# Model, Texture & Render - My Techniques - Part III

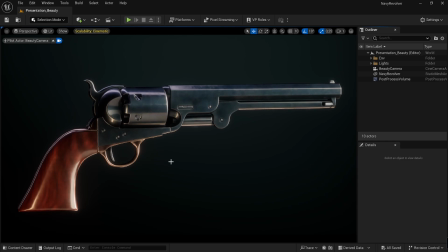3:57 And if it's an old Western style revolver, we could have like some kind of well stylized version of Wild West,
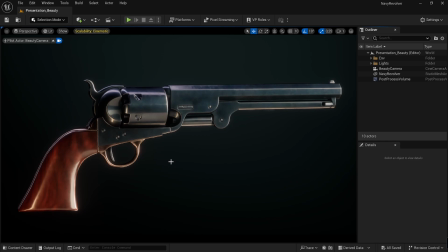4:12 a saloon, maybe a barn, maybe we have hay, maybe we could have wooden planks, and this revolver would be lying down or something like that. Or we can just have this kind of a lighting setup, which is a showpiece setup.
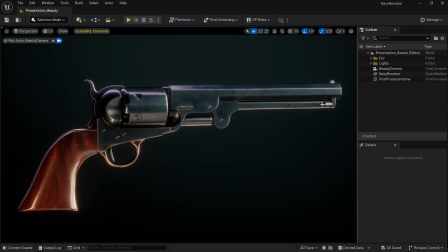4:31 We have basically a black background, and we have a lighting that the purpose of the lighting is to show off the
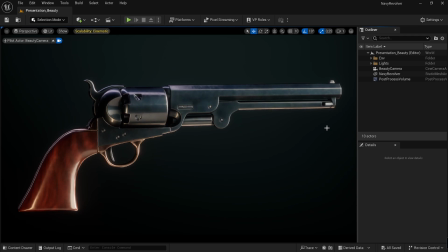4:44 features and the shapes and the forms of the object. So our object is to make the object look pretty. and so we don't have a story, we don't have a setting,
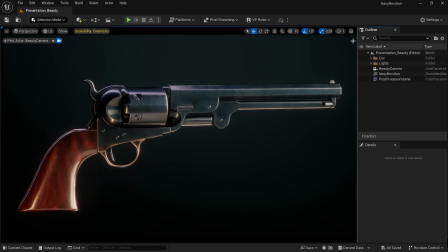5:01 we don't have any kind of background setting here, but our sole purpose is to make this object look presentable, look nice, look beautiful, and that's the context that we'll be approaching this.
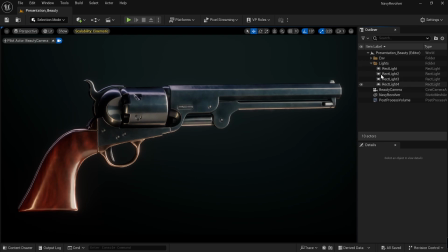5:20 So yeah, we can see here we have a little bit of environment, we have a couple of lights, so it's not a very complicated setup we have,
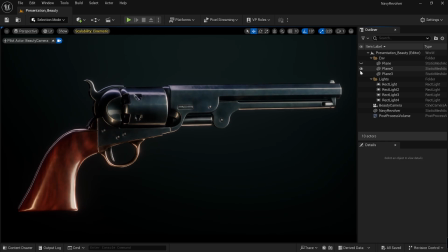5:31 and we can turn these features off and you can kind of like see what kind of effect we are getting. So we have a couple of planes, like this plane, which is going to
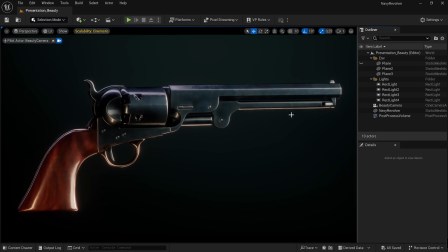5:46 reflect something below to get this nice reflective sheen here. Then we have this kind of a another plane here that's going to give us a more broader
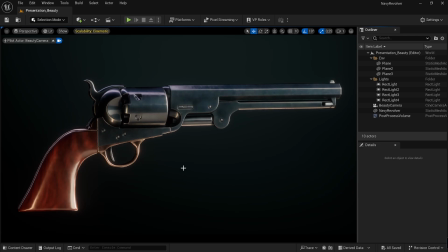6:03 reflection here to kind of like bounce more light so that it's not so harsh.
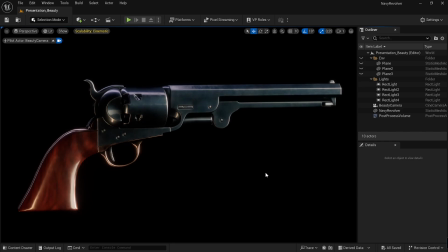6:09 Without the environment here, it's a very harsh lighting. It's overly harsh.
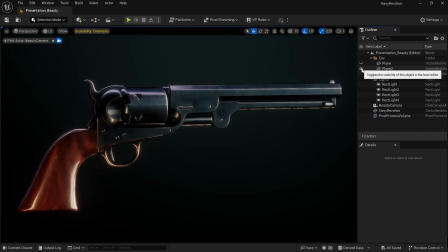6:16 But if we add a little bit of planes here, then we can get a lot. It's still a very dramatic lighting.
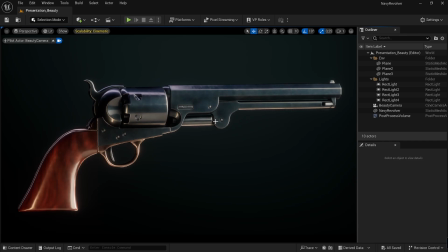6:25 There's a lot of blacks and a lot of lights, a lot of contrast,
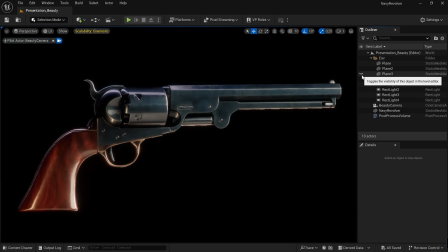6:31 but it's not overly harsh.
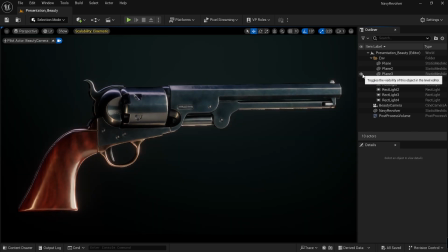6:35 And we also get a little bit of background here, so that once again it's not totally black, but we have a little bit of nice gradation going from up to bottom.
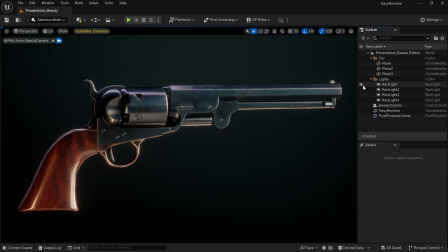6:53 Then if we look at the lightings,
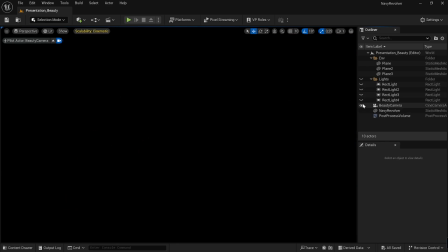6:56 we have the same situation, and this is where we start.
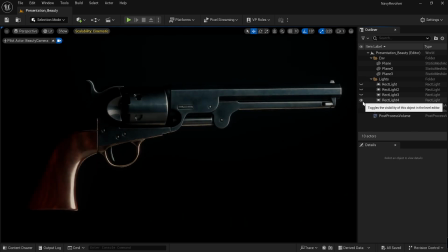7:02 This is basically our key light. Actually, let's make sure that it is our key light.
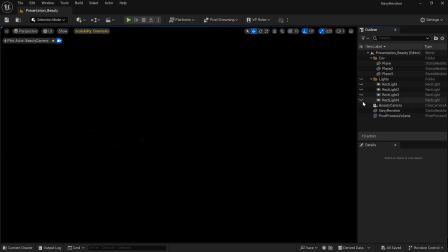7:09 Yeah, it's our key light,
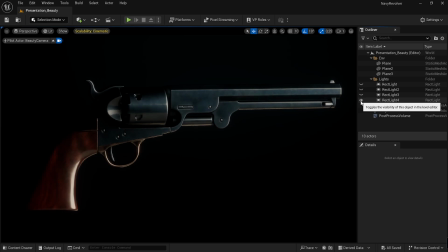7:13 and it's set up in a way that it creates an interesting gradation, and that it captures the interesting parts of the revolver. So, like here, there's a where you would load the bullets.
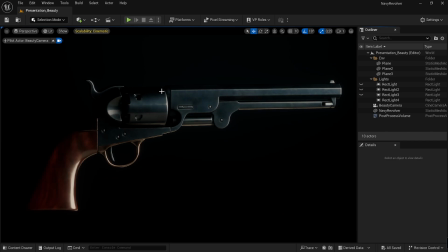7:30 It's an interesting feature. The cylinder, obviously, the long barrel, and the handle, and the trigger guard, and I think it's called a loader, the one that you basically smash the
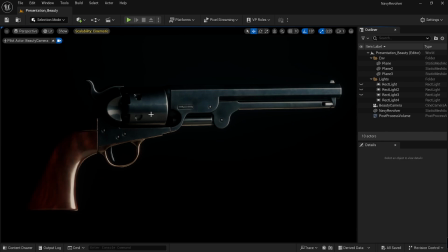7:53 gunpowder bullets into the cylinder. So the key lighting, you could put it anywhere, and this really it's not.